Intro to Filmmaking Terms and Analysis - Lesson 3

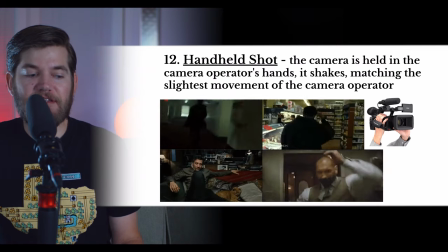741s
It shakes, matching the slightest movement of the camera operator.
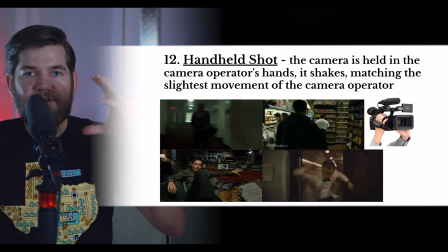746s
As you know, if you're holding a camera and you're walking, the camera is going to bob up and down with your body and your arms.
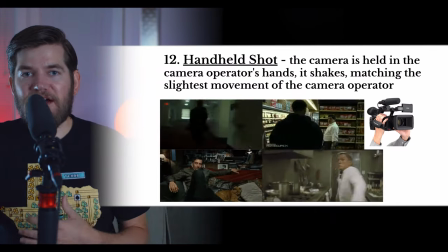754s
So handheld movement is best when you want the camera, to shake,
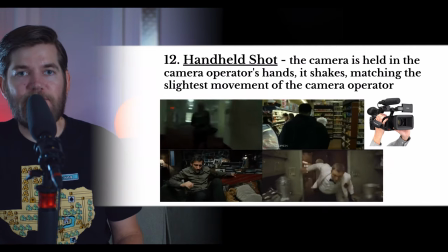759s
to tremble, and as you can see in these examples, handheld camera movement can add a certain realism and energy to a shot.
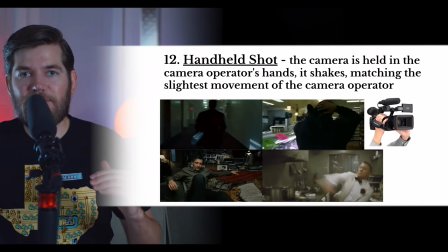768s
In the top two examples, it's adding to the intensity of the moment as the tension builds in the scene.
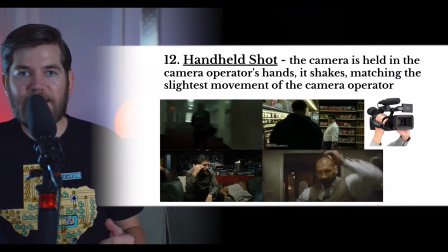775s
In the bottom example on the left,
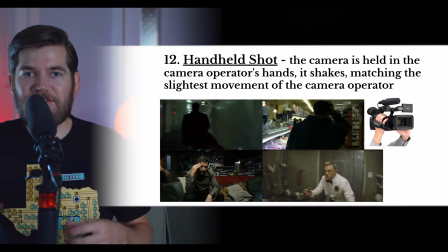777s
the handheld camera movement and its wobbly nature adds to the intoxication of the character who has just ingested drugs.
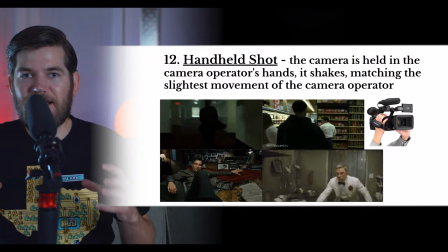786s
In the bottom right example, the handheld camera movement and the shakiness adds to the intensity of a fight scene. Handheld camera movement can be seen in a lot of television and film, but if you overuse handheld camera movement for too many shots in a row, you can make your audience feel sick.
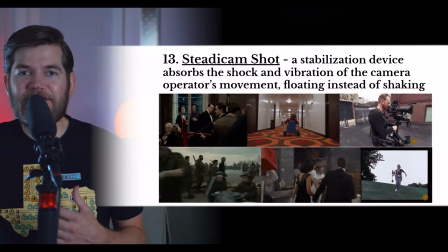805s
Next up, we have the steadicam shot, And this is the solution to handheld camera movement.
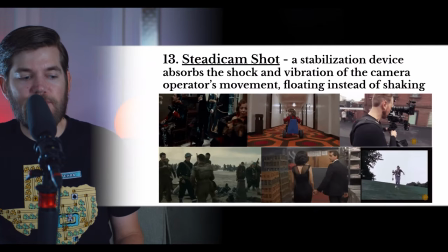812s
The Steadicam is a stabilization device which absorbs the shock and vibration of the camera operator's movement,
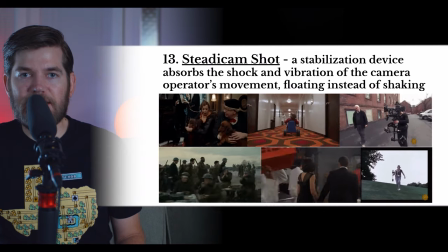820s
floating instead of shaking. As you can see in these examples, it will not be a perfectly smooth movement,
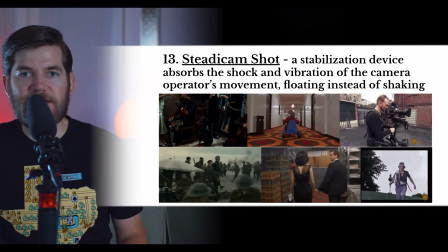828s
but it will smooth out the bumps and shakes of normal handheld camera movement. you should
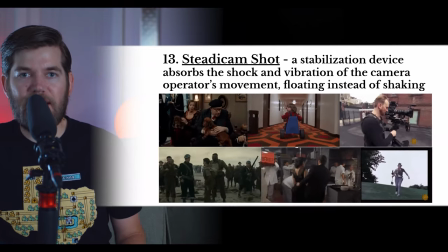835s
be able to tell the difference between handheld camera movement and steadicam camera movement.
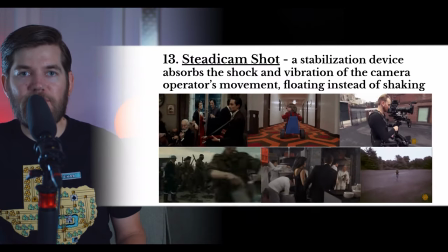842s
Steadicam shots float or glide through a scene,
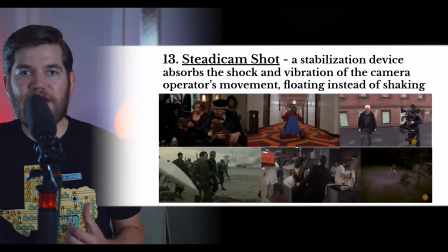846s
so the bumps from camera movement appear more to be slow,
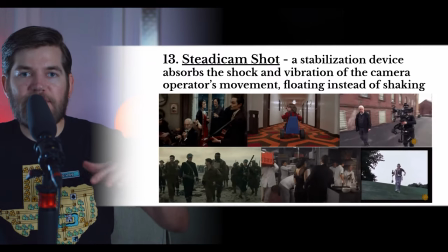851s
floating bobs as if the camera were floating in the air.
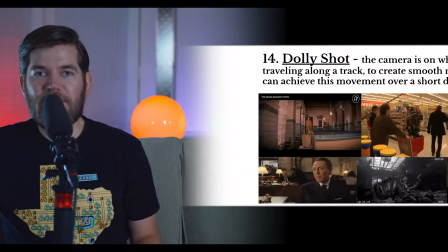856s
Next up, we have the dolly shot. The dolly shot is one of, if not the most, smooth camera movement.
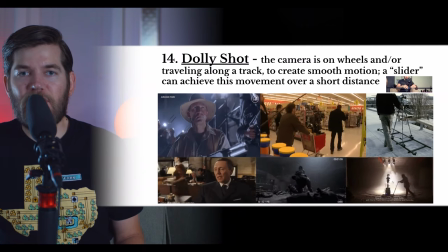864s
A dolly shot is achieved on wheels or on a track.
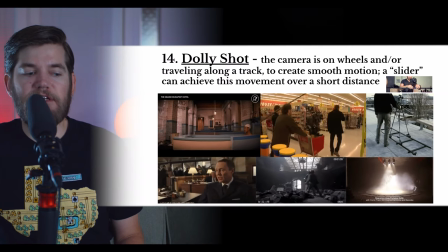868s
The camera is on wheels and or traveling along a track to create smooth motion.
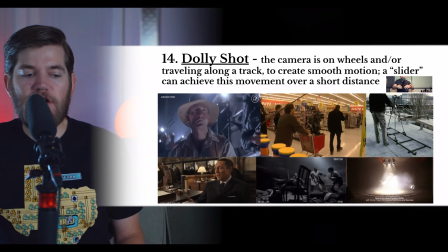874s
A slider can achieve this movement over a short distance and a
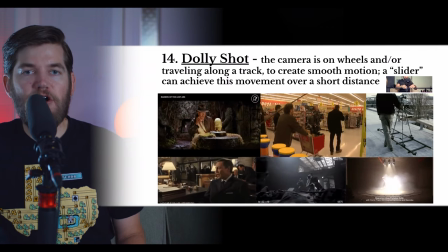879s
dolly track can achieve this movement over any distance as long as you have
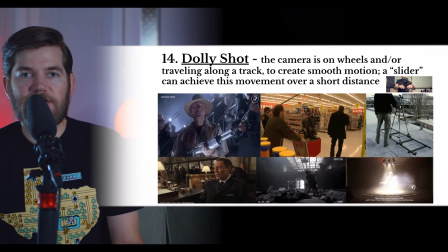885s
enough track as you can see dolly tracks can be straight or they
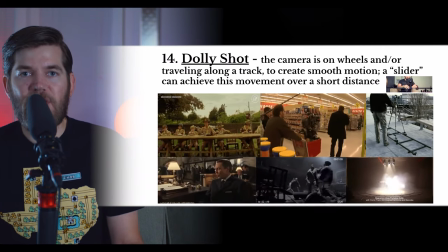890s
can be curved in the bottom right example we have an example of a curved dolly
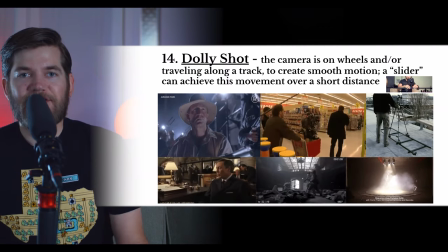896s
track which is a full circle around the subject dolly shots are great for achieving smooth push-ins pull-aways or lateral tracking shots next up we have the crane shot and if you're familiar with a construction crane,
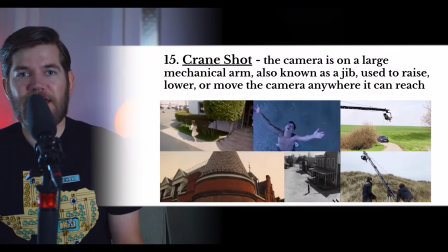912s
those were the type of cranes used in the earliest crane shots.
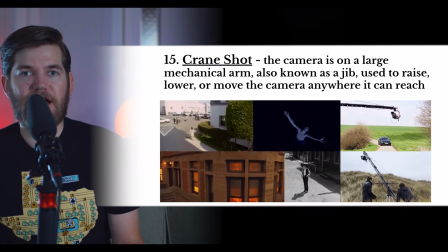917s
Nowadays, we have special cranes designed specifically for camera operators.
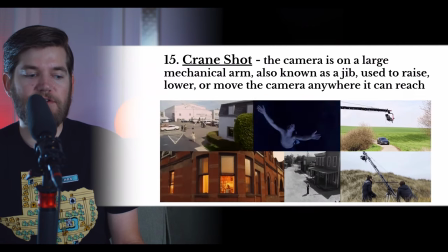922s
The camera is on a large mechanical arm, also known as a jib.
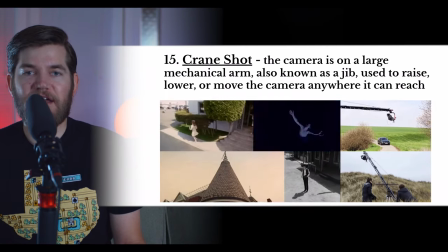927s
This is used to raise, lower, or move the camera anywhere that that crane can reach.
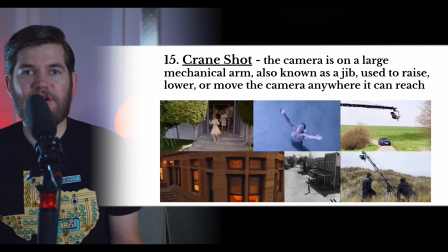934s
You should be able to tell the difference between a crane shot and any other type of shot.
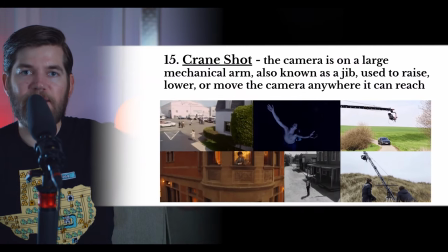940s
Crane shots can get low to the ground and raise high up in the air, but they are limited by the size of the crane. Next up we have the aerial shot. This is when the camera is airborne on a drone or helicopter.